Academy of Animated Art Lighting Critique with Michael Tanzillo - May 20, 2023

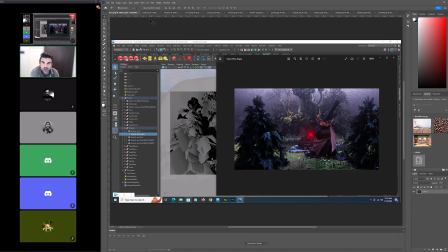So the problem that you're having is it looks like you've got your volumetric light here, but then when you turn on the fog effect, it doesn't actually do it.
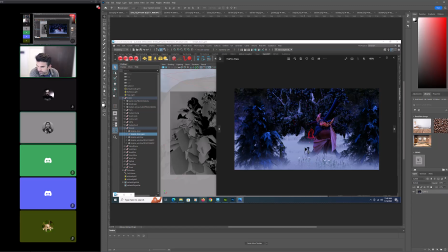Is that true? Well, no, they're 2 different renders. Essentially, when I have the red light in there, and I do the volumetric atmospheric volume on, then I get kind of a nice fuzzy glow with the red light.
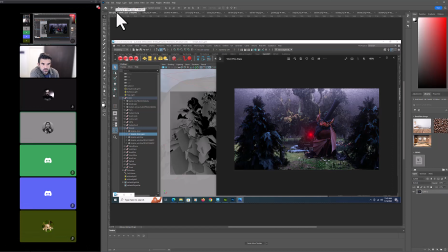But the same thing when I turn off the atmospheric volume and I turn on the fog, that's the way the red light shows.
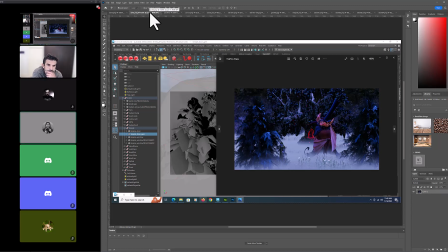And there's nothing different in the settings of the light. They're the same. The only thing I've changed is from volume to fog. Okay. Yeah, there's some, so like, so generally speaking, yeah, the atmospheric fog, the environment fog in Maya
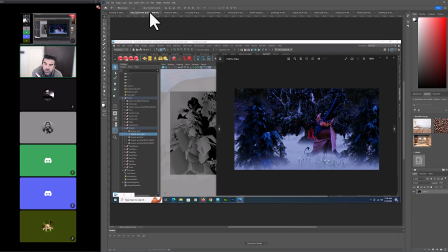is, like I said, I tend to do that as a totally separate like file and just render that out separately. And then a separate file. Yeah. So what you want to do with that is just use that to, like I as a separate file, I would almost just
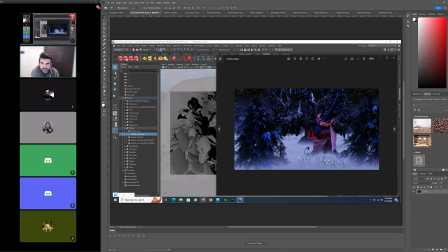make all of the rest of this stuff like cut out. You know what I mean? So it's just like everything else in the scene is black, just so you can add in the fog into in the composite, and then when and then you can use that as a separate element that mixes in here, and then the red you can try and get the red glow in it.
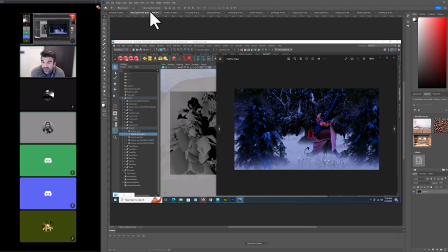Like that would be best if you could do it in Maya, But if it doesn't work, Okay. then I would do it in the composite and add like a red glow in the fog in the comp. At least maybe even just at first, and then we can figure out technically why it's not working. But ultimately, like, you don't want to do like this as a render pass.
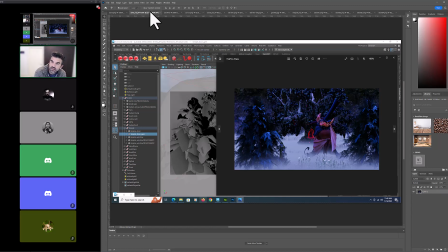It's too much stuff going on. There's like the highlights on the leaves and what's going on in the character. It's like you just want it to be fog and everything else is black, so you can add it into your other thing.
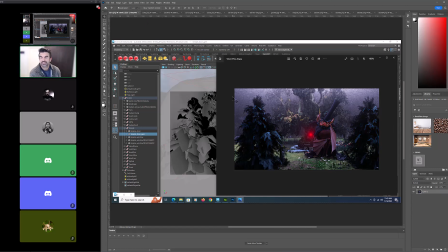So because that's what happens with these like complex shots. You look for individual elements that you in each render, like, and lots of times either it's AOVs or your final render. You want them just to contribute individual components that you can then layer together in the comp, so you can you can really define the look of it.
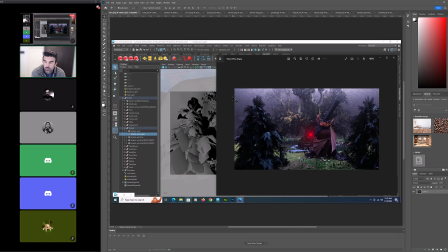It's chasing an unattainable goal sometimes to try and get everything in the render. Okay. So as far as getting that red on the rim for the character goes,
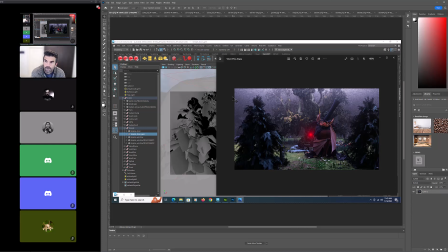all that I should do in the volumetric pass then? No, so that's actually, there are two different components.
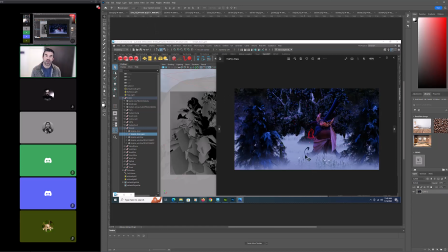That's a great question. So your red and your volumetric should just be focused on the volumetric. And then separately in your lighting, separate of wherever this light is
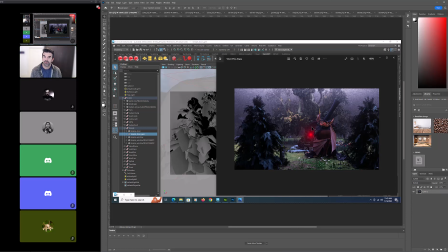in the world, I would create a spotlight that's the same red color, that's maybe probably not. I would just like is positioned somewhere back here in the environment to shine on the character and get a nice rim light on him.
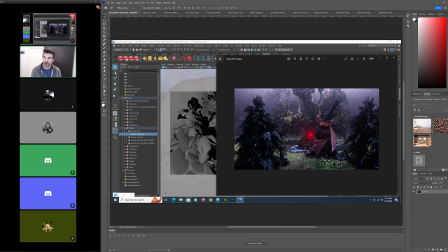And then maybe a little bit of red light on the ground around, so it's not like just totally isolating on him. But basically the idea is, and it doesn't need to be positioned right here, it's all about just like whatever looks good that makes it feel like this light could be shining on the character.
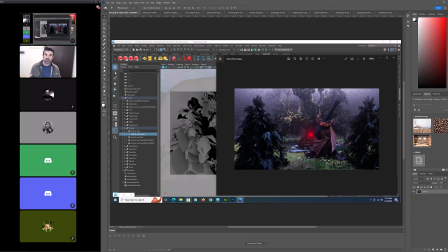Because what it is what you're developing is an image that's a combination of natural and artificial. Like this red light is very artificial. It feels like Hal's eye from 2001: A Space Odyssey, right? Like it feels like something nefarious, like there's something robotic in this scene.
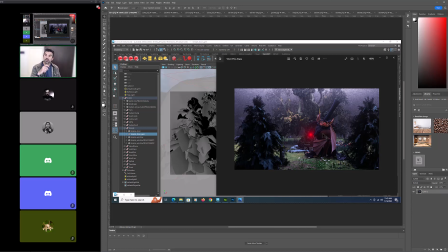And because of its addition, it feels like something nefarious is about to happen to this character. And so what you need to do visually is you want to connect the two of them together, right? You want to be like, this thing is going after him. So the red is now on him. So he's like in the danger zone of whatever this thing's going to do. And it's focused in on him.